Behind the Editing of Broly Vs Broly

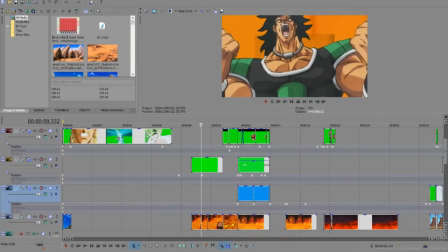Hey guys, it's IKevNex here, and before we begin, I just would like to thank you all for the amazing, outstanding. I cannot even comprehend the reaction that the fight between these two Brolys you did,
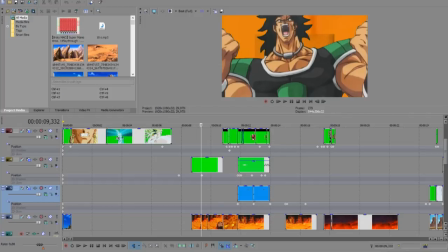because that's still blowing me away daily. Every hour I think about it, and it just seems so surreal to have such an amazing reaction from everyone.
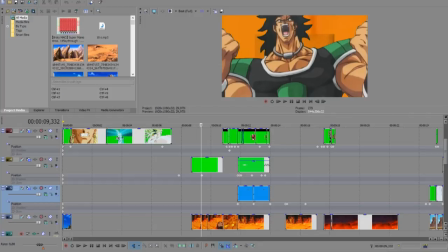I did not think that day would ever come, and if it did, probably with a reference video from fighters, not with an what if fight. But thank you so much for that. You have made me very personally very happy, which is why, of course, we're doing this video.
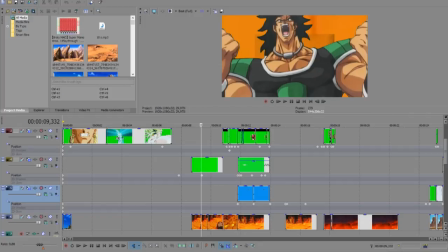Then again, it was suggested to me to do because I was showing my girlfriend that the timeline that you're seeing here, that is a little, clusterfuck of things.
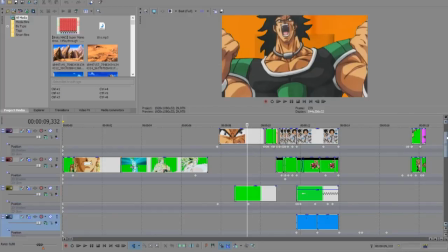And I just wanted to show you everything that went into making that fight, because I'm very proud of it. Though of course I will change some things, but oh well, you cannot have perfection, but you can at least give it all and make it yourself feel comfortable with the work you did.
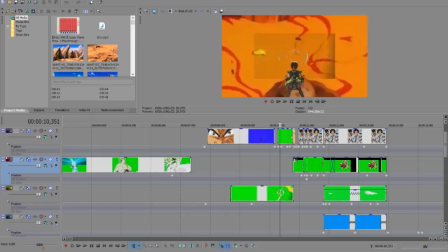So before I actually began the fight, I just did a couple of tests with Broly. I did a couple of tests to see if the Broly sprite from Dokkan Battle would actually make a proper fit when meshed with the anime.
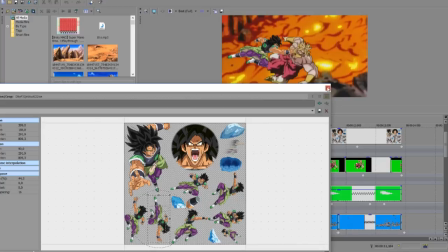So here you can see the sprites there. And I first began with this dragging through the rocks animation.
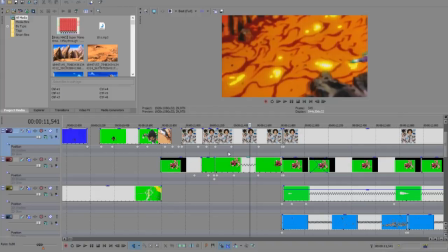And these little things here are the real deal, the flash animations, if you so will.
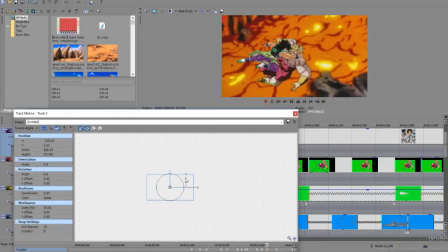You gotta set the size and positioning to make sure it fits,
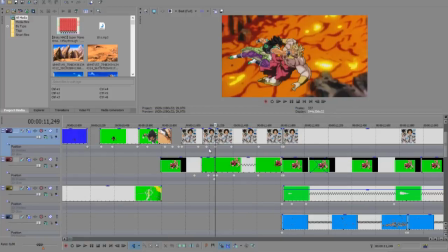and mostly you have to go frame by frame to see if it follows their certain motion, adding a little blur there to give it a sense of speed.
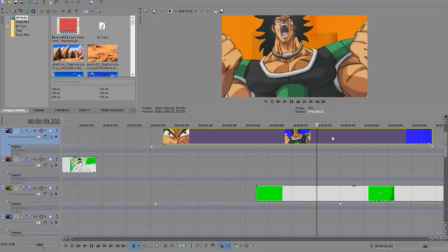Oh yes, also the green screen pack, I take this off here. The green screen pack I had came with a green screen actually, so
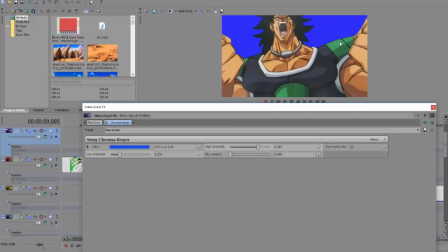I had to change it to pink or blue here to make sure the green from Broly's armor did not go away,
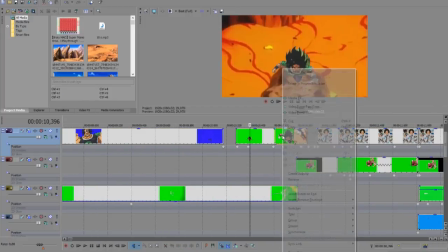because this is the original green screen here.
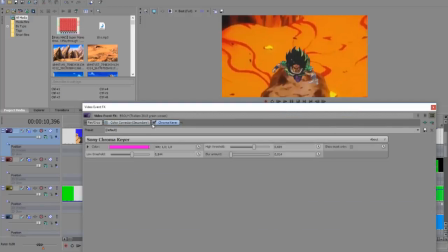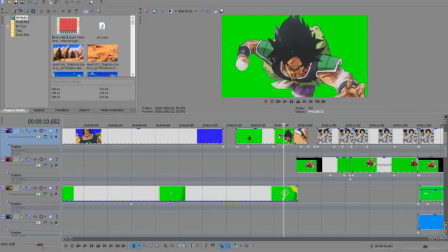This one, see?
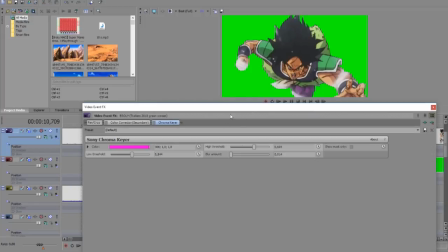It's green, so I had to change it to pink, otherwise the green from the Broly's would just go away. Let me show you. See? Vanish. Become lava.
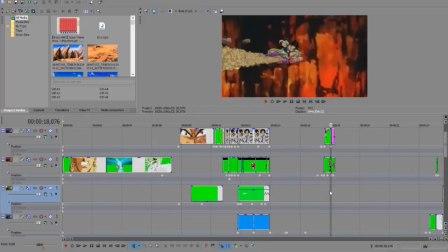And also the other test was with the Purple Broly punch from the first trailer.
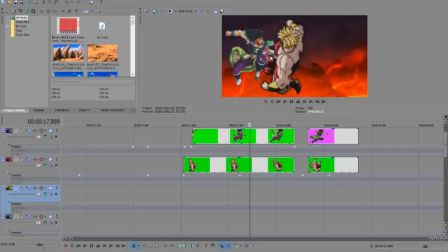You can actually see Vegeta's hand here for a second, but that's okay.
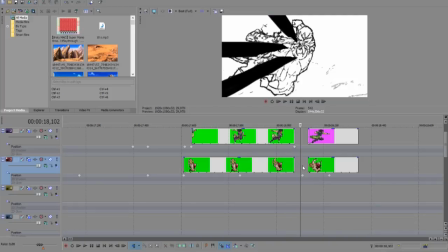Match the sizes and make sure Broly gets hit during the punch.
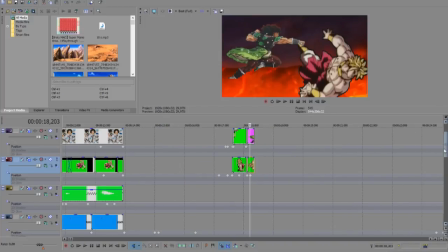Yeah, this is basically what if fight 101, the basics that you have to do with the green screens.
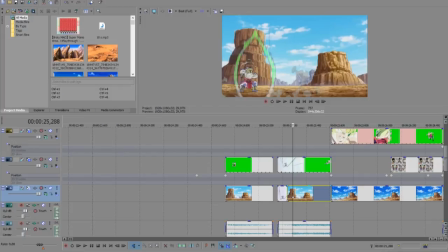Here more of that, background.
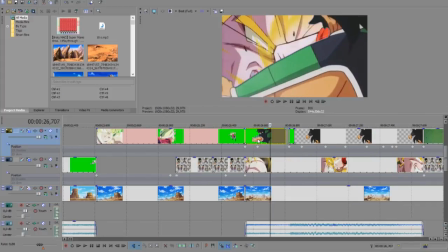Here I did a little, had to trace, oh no, don't say traced.
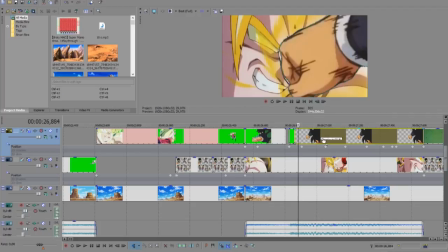Make sure Broly's fist was over Gohan's fist to make sure it felt somewhat impactful.
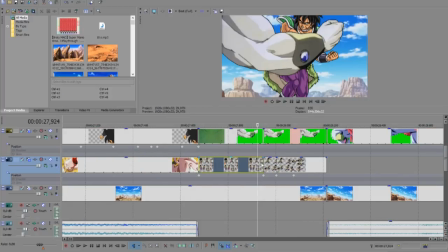Here Broly attacks. Thankfully you have some sort of stances that we can make Broly go through to make it look like he's animated, but well, it's not. So if you go in slow motion, you'll see that he's, moving some sort.
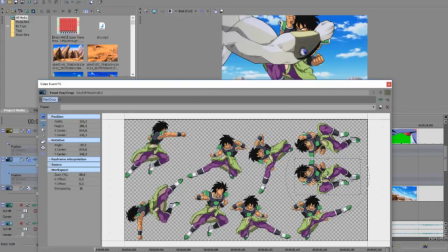I wanted to make him kick, but I did not find release to make it believable.
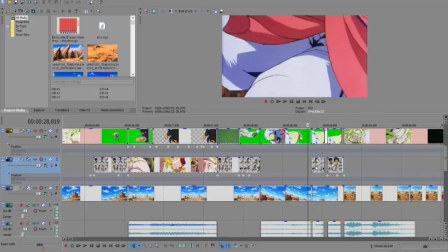So this Broly kicked him here.
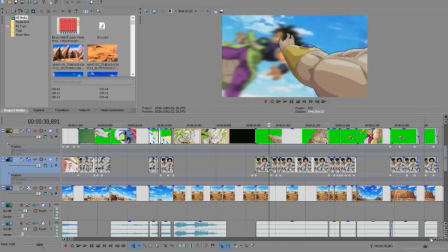Impact trims are ugly, so I'll try to refrain from showing them. Yes, Broly needs to grab someone's head, so here's what we did.
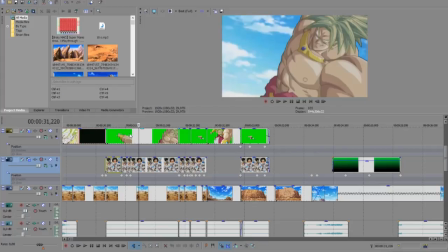Add some blur and lag lines to show some movement, make it seem believable.
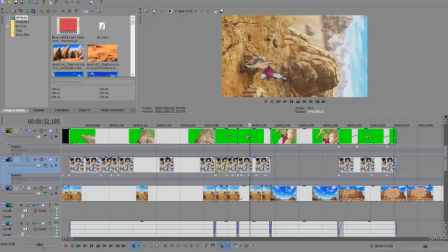And here it's flipped the background to the side. This I actually took it from all the backgrounds are from Goku versus Goku Black,
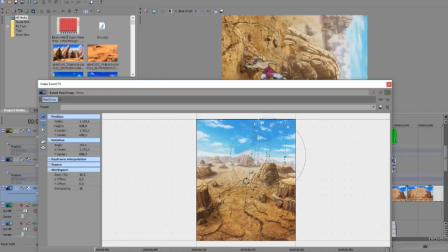so this one you can see the shadow of Goku back here and here, a little bit here, because as he's dragging down, so the camera pans, so it's a good way to give momentum, give a sense of speed, to have the background go like that.
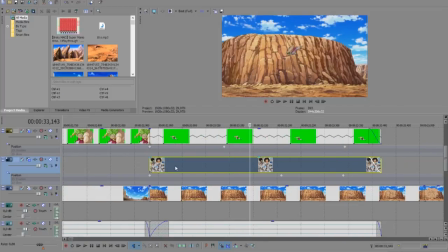And here, if you take away Broly and Broly,
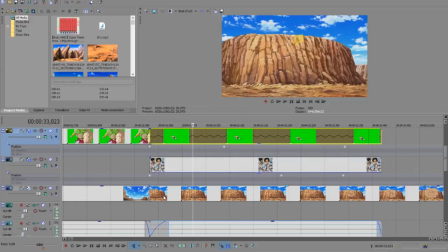you see Goku there, because of black there.
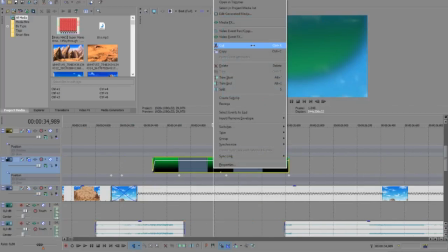This one I just did a little masking on this gradient thingy to make it into a sphere.
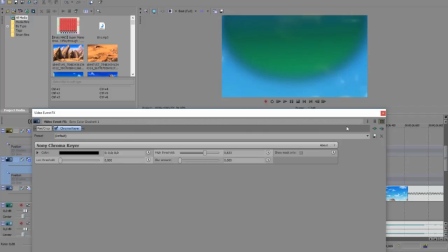Oh, rather I did a chroma key. I think I did a masking, I don't know.
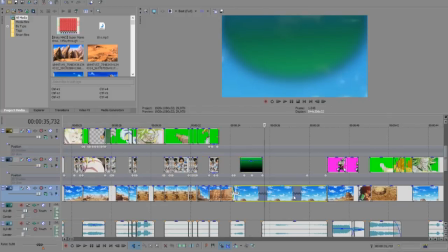Yeah, there's a masking here. Okay. To give continuity, what's the word?
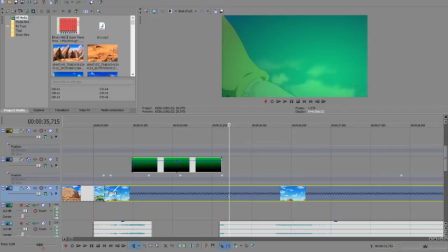To make it seem like he was charging attack.
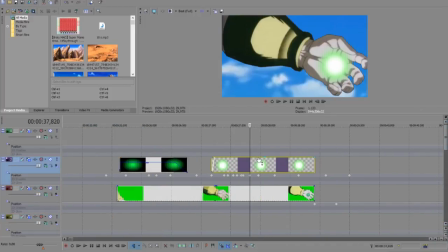And I also did the effect, because if I did not take this ball, then he would have a hole in his hand, and Broly's not Jesus, so yeah.
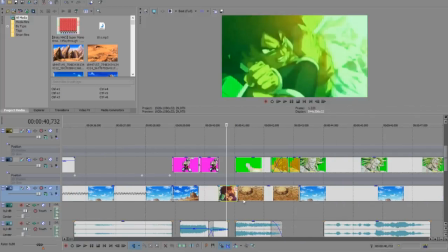This was from the trailer 3 shot, came very handy for the scene.
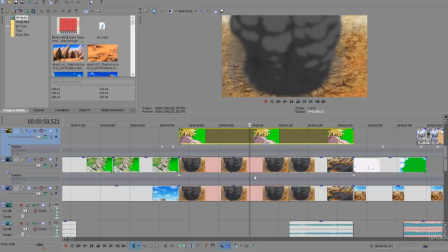This one here, Broly, is overlaying Goku, and this one is overlaying Goku again.
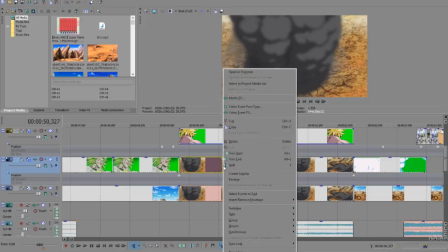So what I did, I copied this one to this, and this is only showing this here.
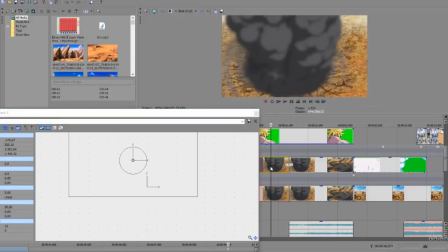And with this little masking, I mean positioning, covering it.
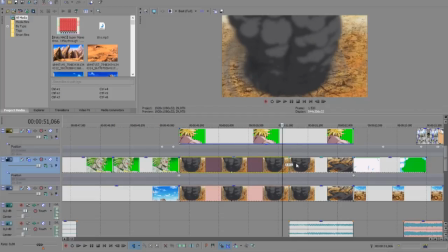So in the end you will not notice. Though when it explodes you can kind of see it a little bit.
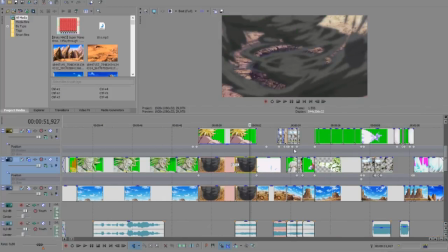But it becomes smoke. But it's too fast, so you should not notice unless you're watching it.
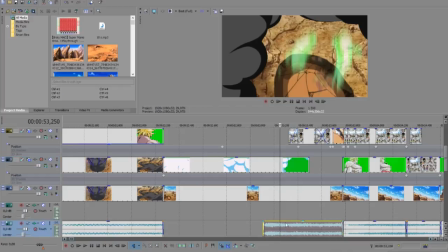Here you add the Zenzoken sound effect to make it seem like he's dashing through.
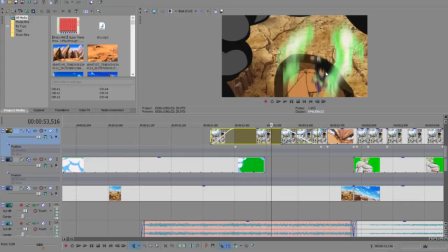Because originally he was just going to appear, to zoom in, and that was very, very bad.
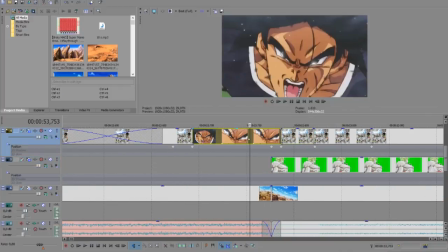You know, swapping between sprites and animation is really good to, you know, animate.
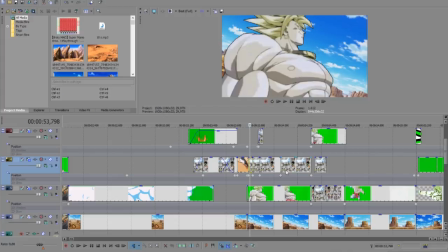Over here, since Broly actually has to become first in the screen, you have to switch them.
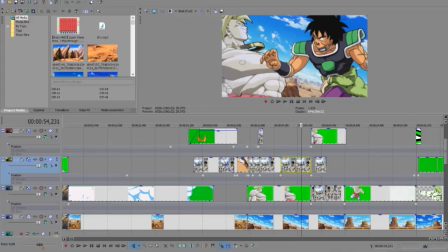That's very basic stuff. So he becomes priority, otherwise Broly's attack would be over him.
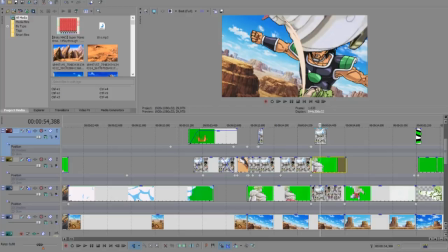And that would make no sense for Broly to be on top of him.
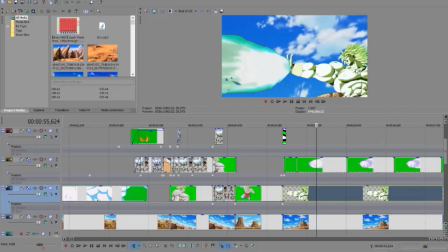This one I did masking on Photoshop to make a PNG.
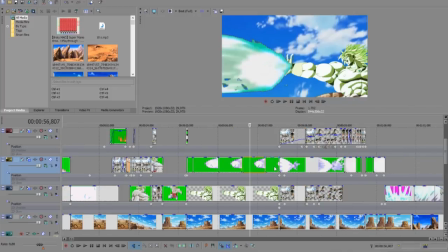It wasn't in the green screen pack, probably because of the smokes.
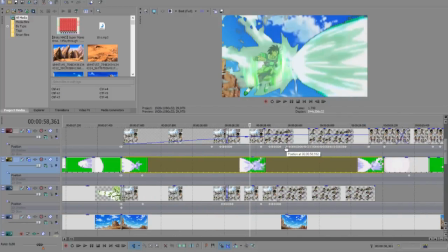All of this is just shaking to make it seem like Broly's struggling,
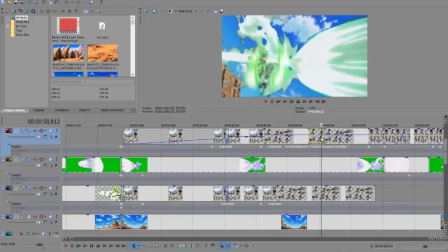and I swapped some sprites, and you know, to animate of sorts. And also there are two Brolys, the one that comes over the beam and the one that's behind it.
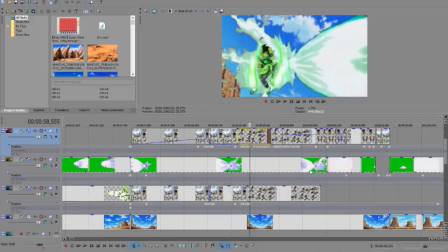See, you can see he has two sorts of. Maybe you noticed during the video, maybe you didn't, but now you know.
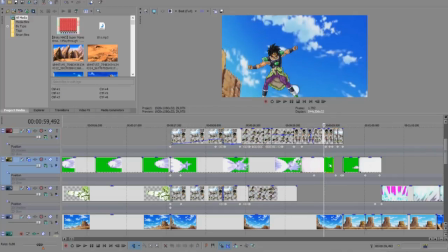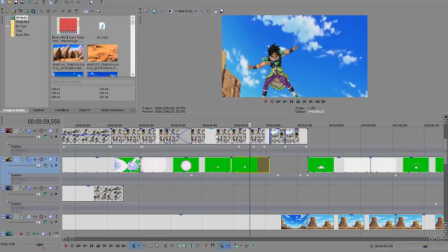This is actually a punch he does in the Dokkan battle, but it actually sort fit for a reflection attack.
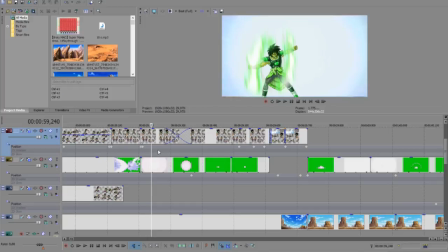He had the aura there. Yep. Good shot.